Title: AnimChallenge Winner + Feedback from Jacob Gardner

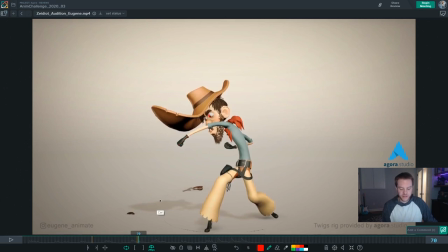8:27 At the same time his eyes go down to look at it and so even if we did happen to be looking still at his eyes when the bug does that big movement his eyes make us look where he's looking which is what I mentioned before their eyes are on screen so we're gonna
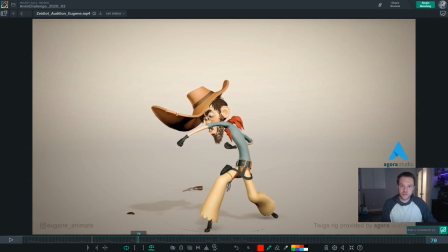8:41 look at them first but then we see that he notices something so we look to see what he notices not only that but you've got the gun pointing at it you've got his eyes pointing at it you've got all these lines of the hat pointing at it you've got this arm kind of
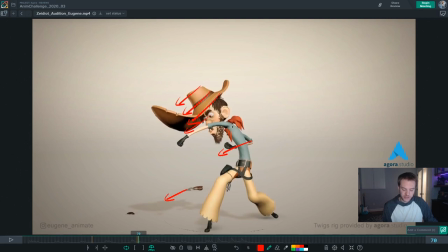8:57 pointing at it you've got obviously this arm pointing at it this is aimed at it and this if it were a little bit smoother is kind of taking our eye into this line which then aims at it's all just like look over here and it's working so beautifully I think it's really cool
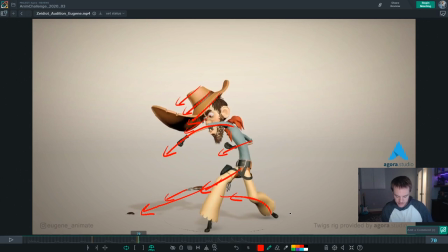9:16 and it sells that moment just right all right and then what I was saying about this the shape right here is that there's a little bit of a kink in this shape and so it does that and it's not super clean I think if you were to push things around a little bit
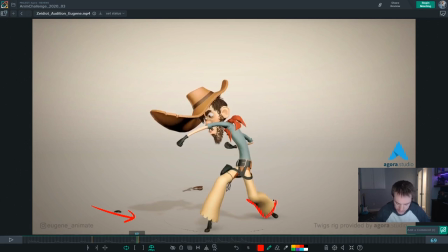9:33 and get like this sort of thing it would be a little cooler it's mostly just about this line right here making that a little bit smoother all right uh oh and then another thing while we're on
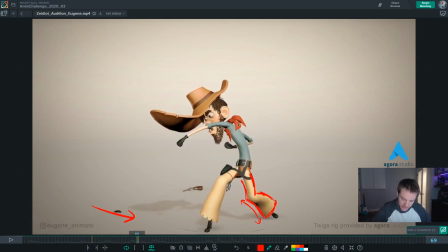9:48 this pose another thing about this pose is there's a little bit of a weirdness to this right here that there's this dip and then his arm and I would try to link up one arm to the other across the back of his shoulders so
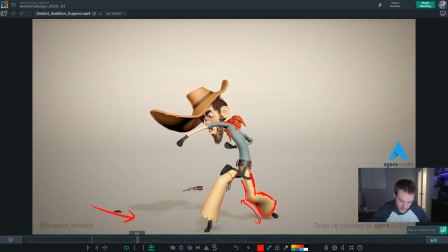10:04 that this arm goes into this arm so basically basically be taking like this oops that is really dark there. Getting that shape filled in there and it would be less down here than
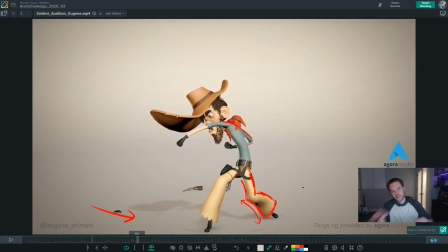10:21 raising that arm up so that it crosses that line is consistent across his back basically. All right so those are my two major concerns is the timing of the bug entrance and the beginning texture.
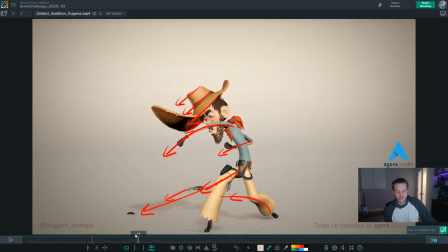10:38 Everything else is to be focused on getting a little bit more weight or timing or sharpening the timing or getting a little bit more polish in there so let's jump into that part of it now um one
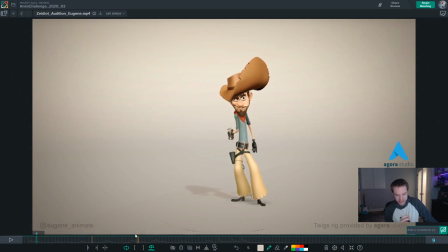10:55 really cool thing and this is a general note but this isn't where i'd start with polish it's a general note is one really cool thing about having a giant object parented to the head is that it really highlights any time that the head motion isn't super polished because you can feel that object really
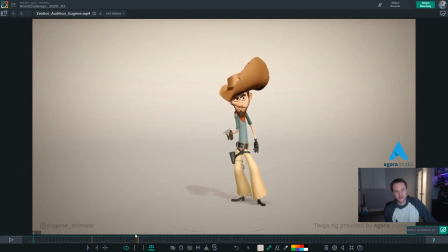11:15 kind of jump in spacing or hit a wall really hard because that object is inheriting all the motion from the head so let's see if we can find it really actually right there it's maybe a really good place to show it is that the hat is inheriting all the motion from the head but amplifying it and so like this point right out here,
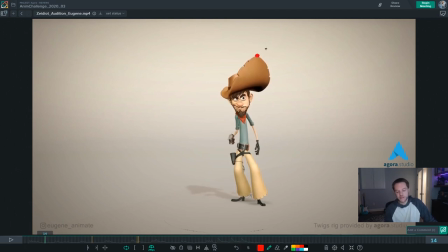11:34 that's not a good color to use, this point right out here is getting all that motion amplified. Kind of like if the character is holding a sword or something and way out the tip of the sword is having any tiny motion in the wrist really amplified. And so you can tell very quickly how polished that is by the tip of that object.
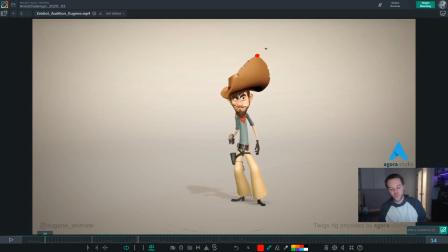11:52 So the tip of the hat here kind of shows you where the head might be able to be improved, the head motion.